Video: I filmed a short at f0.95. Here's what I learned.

So last month I shared with you guys a little short I did out in the desert with some dancer friends of mine and this amazing lens with a Blackmagic Pocket Cinema Camera 4K using only the power of the moonlight.
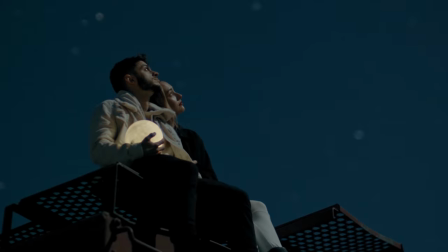(0:10)
So much of what I love about this video is the aesthetic. The characteristics of shooting wide open f0.95, you have a much softer image.
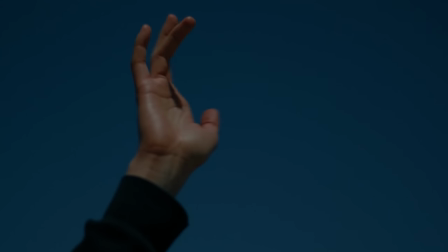(0:19)
It's dreamy. There's all these characteristics that you don't normally get when you shoot at like f5.6. F 0.95 is a really tricky aperture to film anything in.
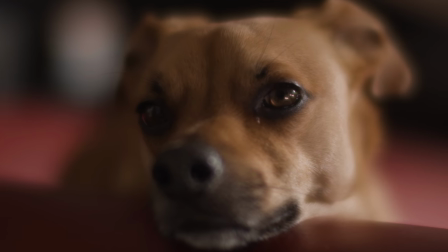(0:29)
If I were to film you right now straight on, your eyes would be in focus, but nothing else. So how do you nail focus with such thin margin for error on this blazing fast, super expensive lens, or even on this kind of affordable blazing fast lens? The answer's autofocus. Just autofocus, no.
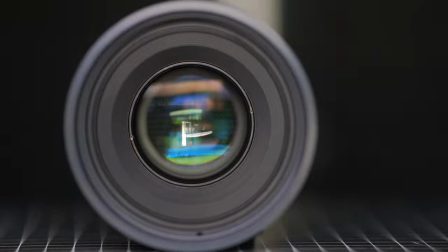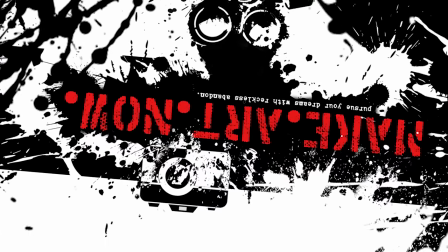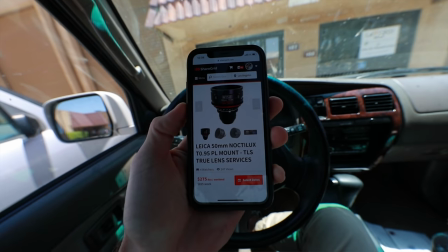(0:59)
First of all, I do not own this lens. I rented this lens. This lens is like $11,000 on its own.
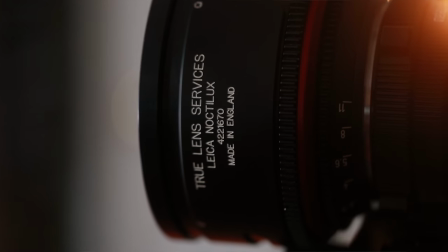(1:05)
And then it had a $5,000 rehousing job where they put all these fancy gears.
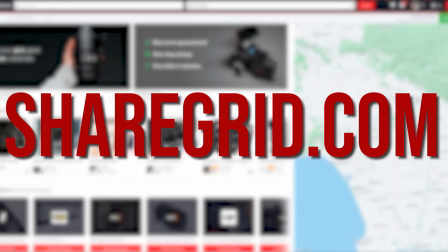(1:10)
They measured all the distances and they changed everything over to T stops. Ended up renting it for 295 bucks from ShareGrid, which is like peer to peer rental stuff. ShareGrid is a great way for you guys to earn a little extra income renting out your gear. That's just sitting on the shelf. If you have no idea what I'm talking about, I left links down below. ShareGrid, you better pay me some money for saying that. So how do we nail razor thin focus on these lenses? All right, there's two ways to do this.
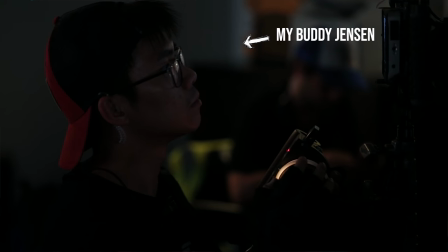(1:34)
There's the professional way with a focus puller first AC and marks for talent. That's the Hollywood gold standard. Or there's my way, $169 DJI Ronin-S follow focus. This is so easy to set up.
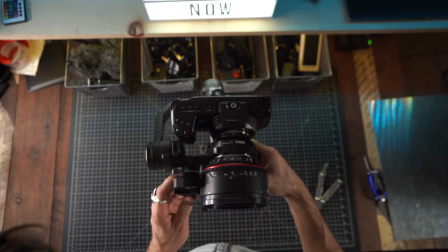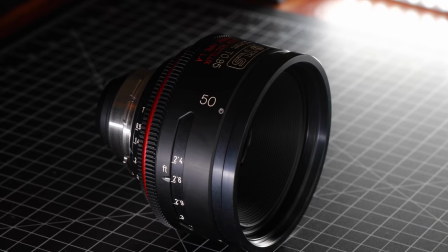(1:56)
Now what's dope about these lenses is they're already housed with gears and they match perfectly with the follow focus. So you're good to go. But if you're using a lens that doesn't have this, DJI includes these bands, pop right on.
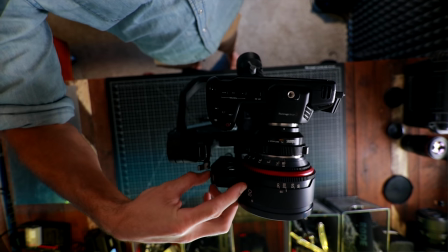(2:08)
The reason why I like the DJI Ronin-S and the follow focus is because to program the in points and out points takes like 10 seconds. You have this thing mounted, all you have to do is plug it into the 12 volt down here and then hit this button twice. Oh my God.
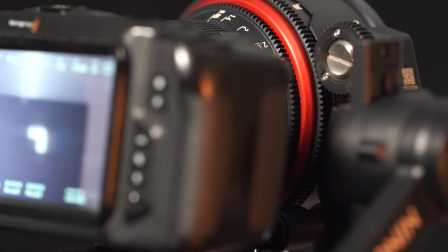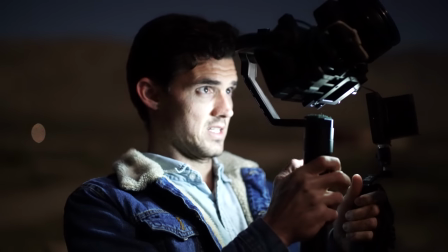(2:33)
To be honest with you, I shot one night with the Zhiyun Crane 2 and the follow focus and one night with the Ronin-S follow focus. whereas I like how the Jhin Crane handles the heavier weight of the camera. This follow focus, how fast that is racking focus. Lightning quick. Not that you need it that fast because it's more like it's like that. Still, pretty awesome. Okay, so out of all the monitors that I have, the one that I'm going to use for this build is a small HD focus, mostly because it has an incredible zoom.
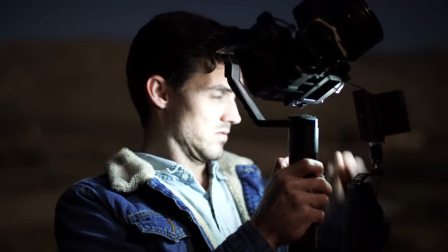(3:02)
I mean, I don't want to rely on focus peaking. It's going to be too dark. There's not a lot of contrast. Oh, you want a 280x zoom?
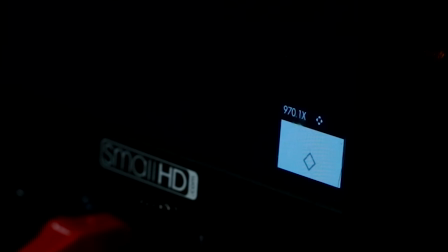(3:09)
No problem. At that point, all you can see is grain, but you'll know if it's in focus.
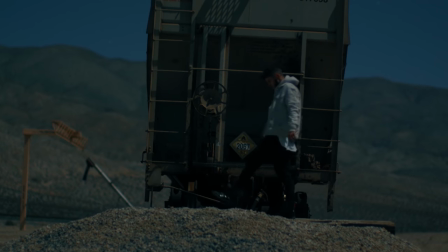(3:15)
OK, so this may be obvious, but I staged a lot of the shots with talent to run parallel.
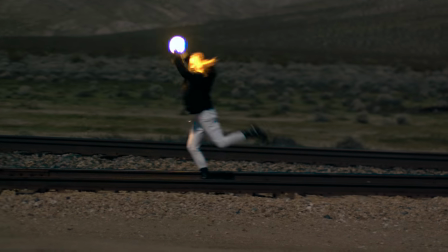(3:21)
So talent is walking, camera is walking with them. I keep the distance the exact same.
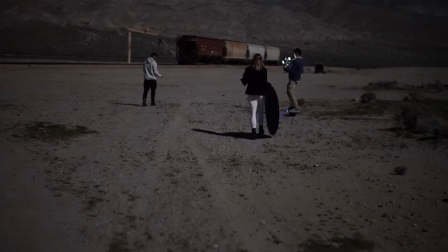(3:26)
That way I only have to set focus once. And then I kind of gauge the distance as we come along. Made my job easier to pay attention to the performance rather than worry about if they were in focus or not.
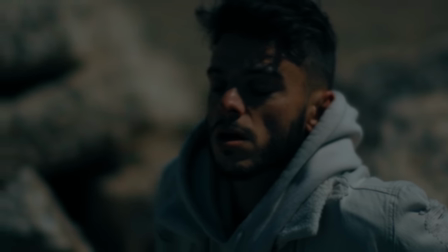(3:37)
For close-ups where the shallow depth of field is unforgiving, it's definitely harder. At this point, I just kind of prioritize what I want in focus.
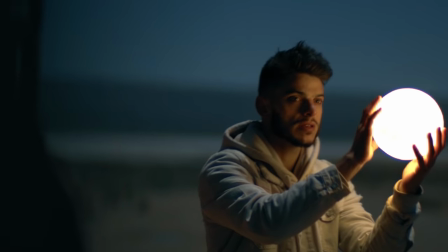(3:44)
Most of the time with performances, it's going to be the eyes. They're the window of the performance.
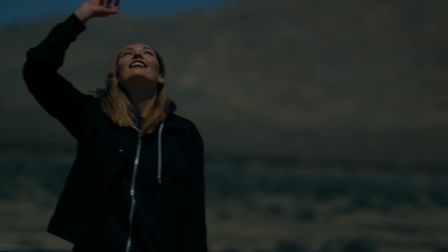(3:49)
You get a lot of the information from the scene, from their reaction shots, what they're thinking about, all the stuff that's going on behind the eyes. That's the important thing.
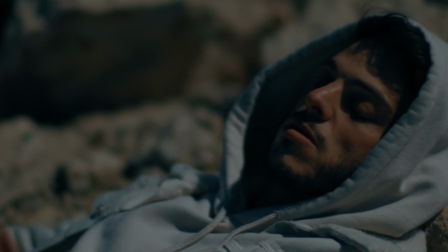(3:59)
Now with close-up shots, I'm instructing the talent to give smaller movements, and then I'm blocking focus on them and I'm just leaning left and leaning right.